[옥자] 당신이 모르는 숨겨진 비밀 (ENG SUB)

2011년 이수 교차로에서 운전을 하던 봉준호 감독은 고가 밑을 보고 거기에 돼지가 앉아있는 상상을 했습니다.
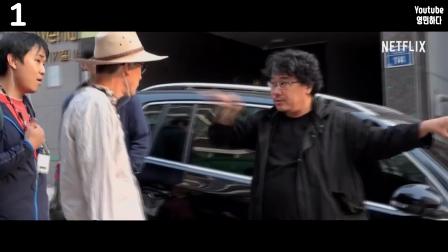환각인데 되게 인상적이었어요. 저 동물에 대한 이야기를 만들고 싶다.
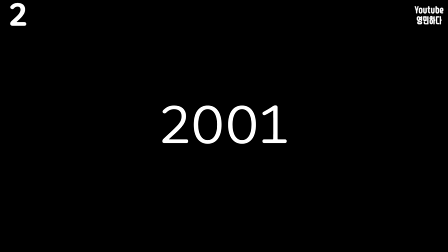이야기는 2001년으로 거슬러 올라갑니다. 살인의 추억을 만들기 전이었죠.
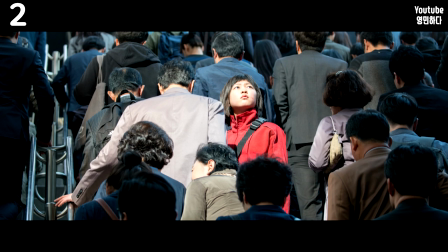산골 소녀가 우연히 1억 정도 하는 산삼을 발견하고 그걸 팔러 도시로 갑니다.
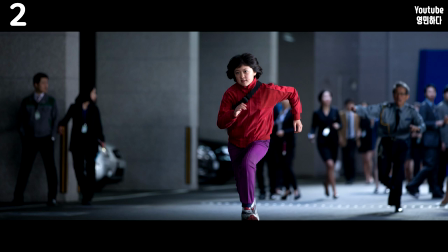거기서 산삼을 탐내는 나쁜 사람들이 꼬인다는 내용이었는데요. 한편 이 내용은 같은 해 발생한 산골 소녀 영자 사건을 참고한 것입니다.
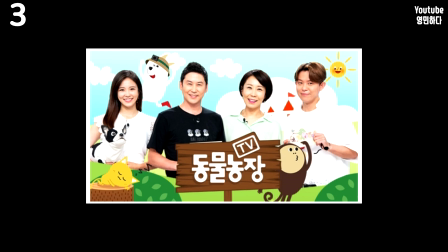감독이 유일하게 보는 TV 프로그램인 TV 동물농장도 영화 제작의 계기 중 하나입니다.
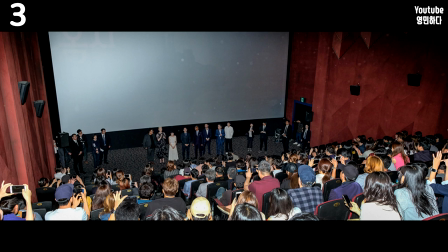옥자 VIP 시사회에 동물농장 제작진을 초대하기도 했습니다.
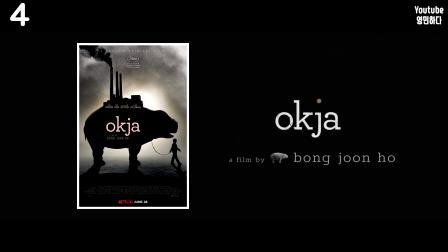포스터나 트레일러 등에서 옥자 영문 표기가 소문자인 이유는 그냥 예뻐서였습니다.
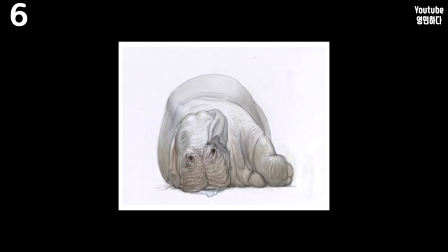시놉시스를 쓸 때 제목은 애니멀이었습니다. 옥자의 디자인은 괴물을 디자인했던 장희철이 맡았습니다.
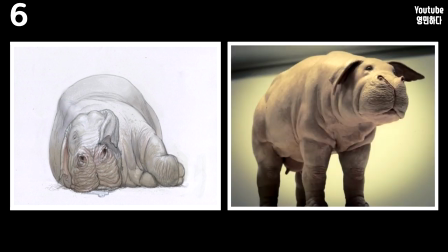돼지, 하마, 코끼리, 매너티 등을 섞어 최종 옥자의 디자인이 완성되었습니다. 그리고 이 디자인으로 시각효과 작업을 한 에릭 드 보어 역시 돼지와 하마 등의 행위를 연구했습니다.
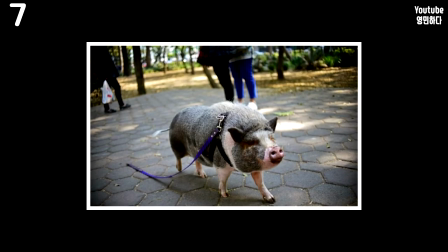특히 반려동물로 돼지를 키우는 집을 관찰하고 반영했습니다.
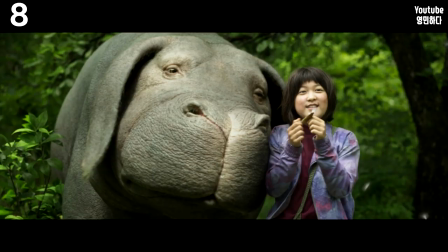옥자가 꼬리를 흔들거나 미자에게 몸을 비비는 방식은 전부 개의 행동 유형을 본보기로 했습니다.
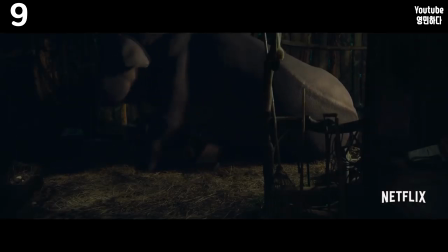옥자가 몸은 큰데 한편으론 온순함을 표현하고 싶었고 그게 눈과 얼굴에서 드러나도록 했습니다.
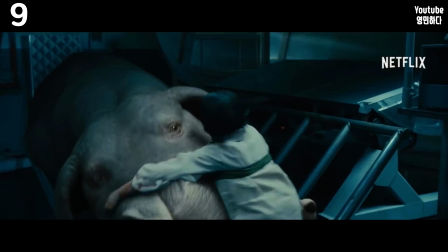그러나 눈을 과장되게 크게 그리면 만화 느낌이 나기 때문에 일단 작게 그리고
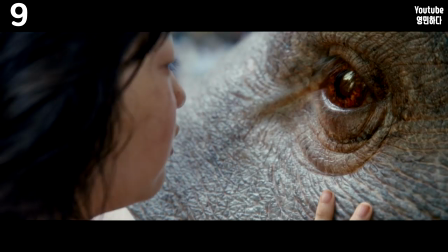눈으로 감정 전달을 해야 되는 씬이 있다면 카메라를 들이대기로 결정했습니다.
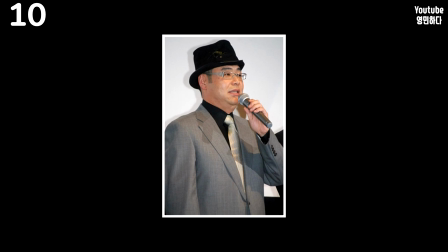그 외에 일본 배우 타구치 히로마사의 느낌을 참고하기도 했습니다. 옥자의 목소리는 이정은이 연기했습니다.
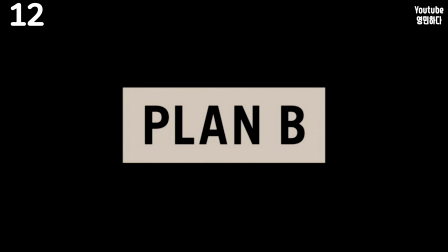맨 처음 나오는 종소리는 극장 스피커의 테스트 용도입니다.
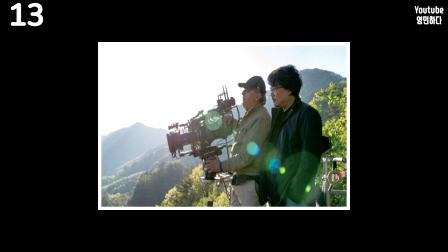봉준호 감독과 촬영 감독인 다리우스 콘지는 주로 사진가들의 작품을 주고받으며 이미지를 논의했습니다.
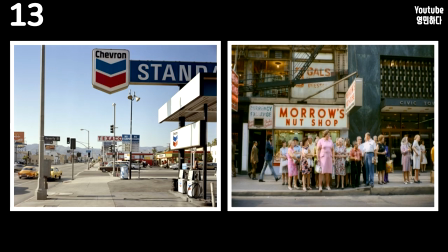대표적으로 스티븐 쇼어의 작품을 참고했죠.
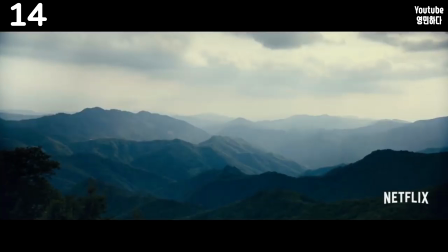정적이 흐르는 도입부는 촬영 감독이 구로사와 아키라와 미조구치 겐지의 영화 도입부에서 영향을 받았습니다.
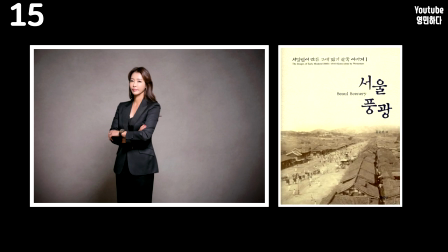의상 감독은 사진집 서울 풍광을 참고했습니다. 100년 전 서울의 풍경과 인물을 담은 흑백 사진집인데요.
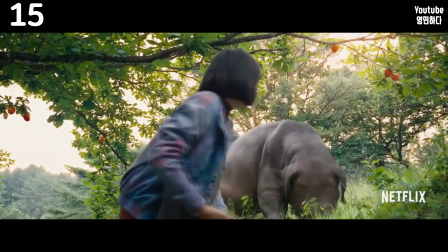세월감이 묻어나면서 지나치게 현실적이지 않은 옷을 만들고 싶었기 때문입니다. 조니 윌콕스의 의상은 제이크 질레놀이 일부 아이디어를 냈습니다.
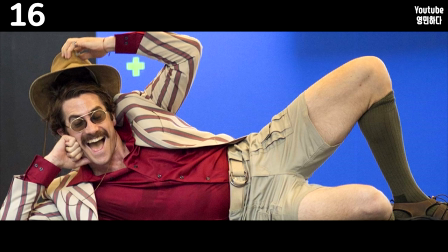예를 들어 등산 양말 치켜 올리기, 그 위에 쪼리 신기, 털이 다 보이는 시스루 남방 입기 등이 있습니다.
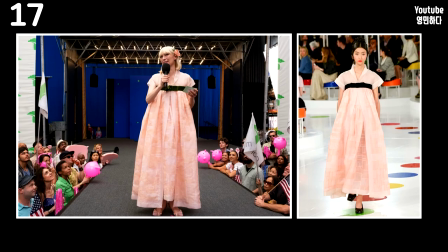루시 미란도의 의상은 샤넬 2016 크루즈 컬렉션 피날레 의상을 영화에 맞게 제작한 것입니다.
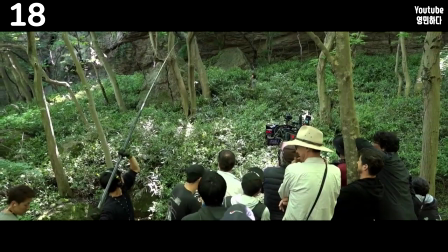초반에 나오는 협곡을 찍을 때 촬영 장비를 가지고 산을 오르내리기 힘드니까 감독은 아예 거기서 캠핑을 하기로 결정했습니다.
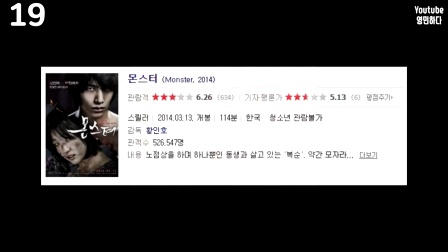건축학개론 이용주 감독이 봉준호에게 영화 몬스터, 그리고 거기 나오는 아역 안서연을 추천했습니다.
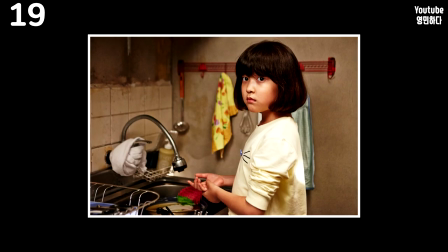봉준호도 보니까 안서연이 저돌적인 느낌도 있고 미자역에 맞겠다 싶어서 캐스팅했습니다.
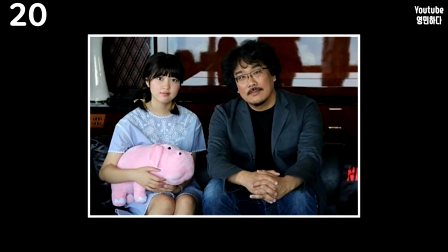근데 캐스팅을 하고 10달간 감독이 작품 얘기는 없고 안서연에게 학교에서 뭐 했니?
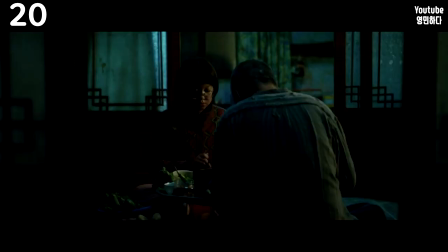무슨 음식 좋아하니? 뭐 이런 일상적인 질문만 했다고 합니다. 박소담이 미자역에 고려된 적도 있습니다. 감독이 어떤 사진을 보니까 박소담이 10대처럼 보이기도 하고 미자역이 가능하겠다 싶어서 캐스팅을 한 건데
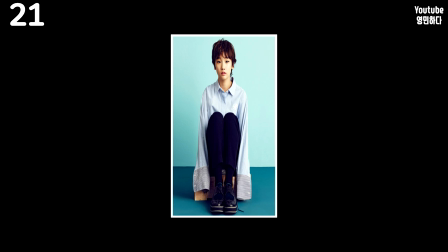막상 만나보니 감독이 생각했던 것보단 나이가 더 많아 보여서 그냥 1시간 반 동안 얘기만 나누다 헤어졌습니다.
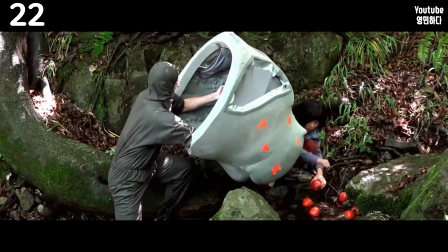현장에선 주로 옥자 머리 모형을 가지고 촬영했습니다. 스티브라는 스텝이 컨트롤을 했는데요.
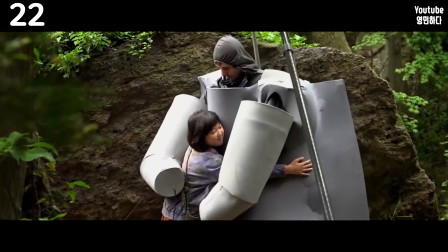안서연은 촬영 중간에 쉴 때도 스티브와 밥을 먹고 같이 시간을 보냈기 때문에 그를 옥자라 생각하며 연기할 수 있었다고 합니다.
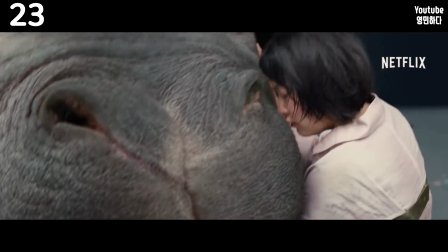미자가 옥자에게 귓속말하는 장면을 연기할 때 감독이 아무 말이나 하라고 했습니다.
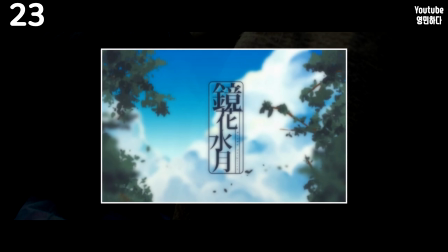안서연은 평소 좋아하는 노래였던 마오마오의 경화수월이란 노래를 천천히 불렀습니다.
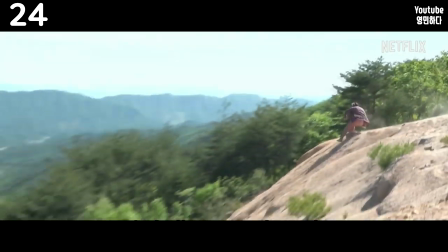안서연 액션씬은 당연히 스턴트 대역이 연기를 했는데요. 한국 스턴트 우먼은 키가 크고 어깨가 좀 넓어서 안서연의 체형과는 거리가 있었습니다.
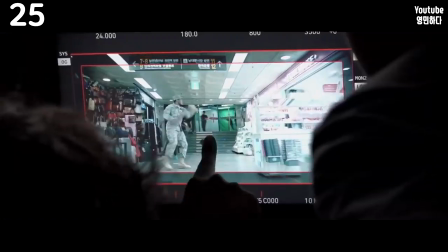결국 중국까지 가서 스턴트 대역을 섭외했습니다. 다이소 장면을 찍을 때 나오는 노래는 존 덴버의 애니스 송입니다.
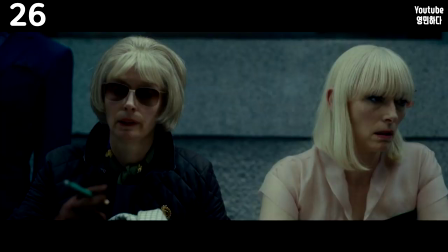봉준호의 형이 어렸을 때 항상 틀었던 노래라고 합니다. 틸다 스윈튼이 몸동작을 이용해 1인 2역을 구분해서 연기합니다.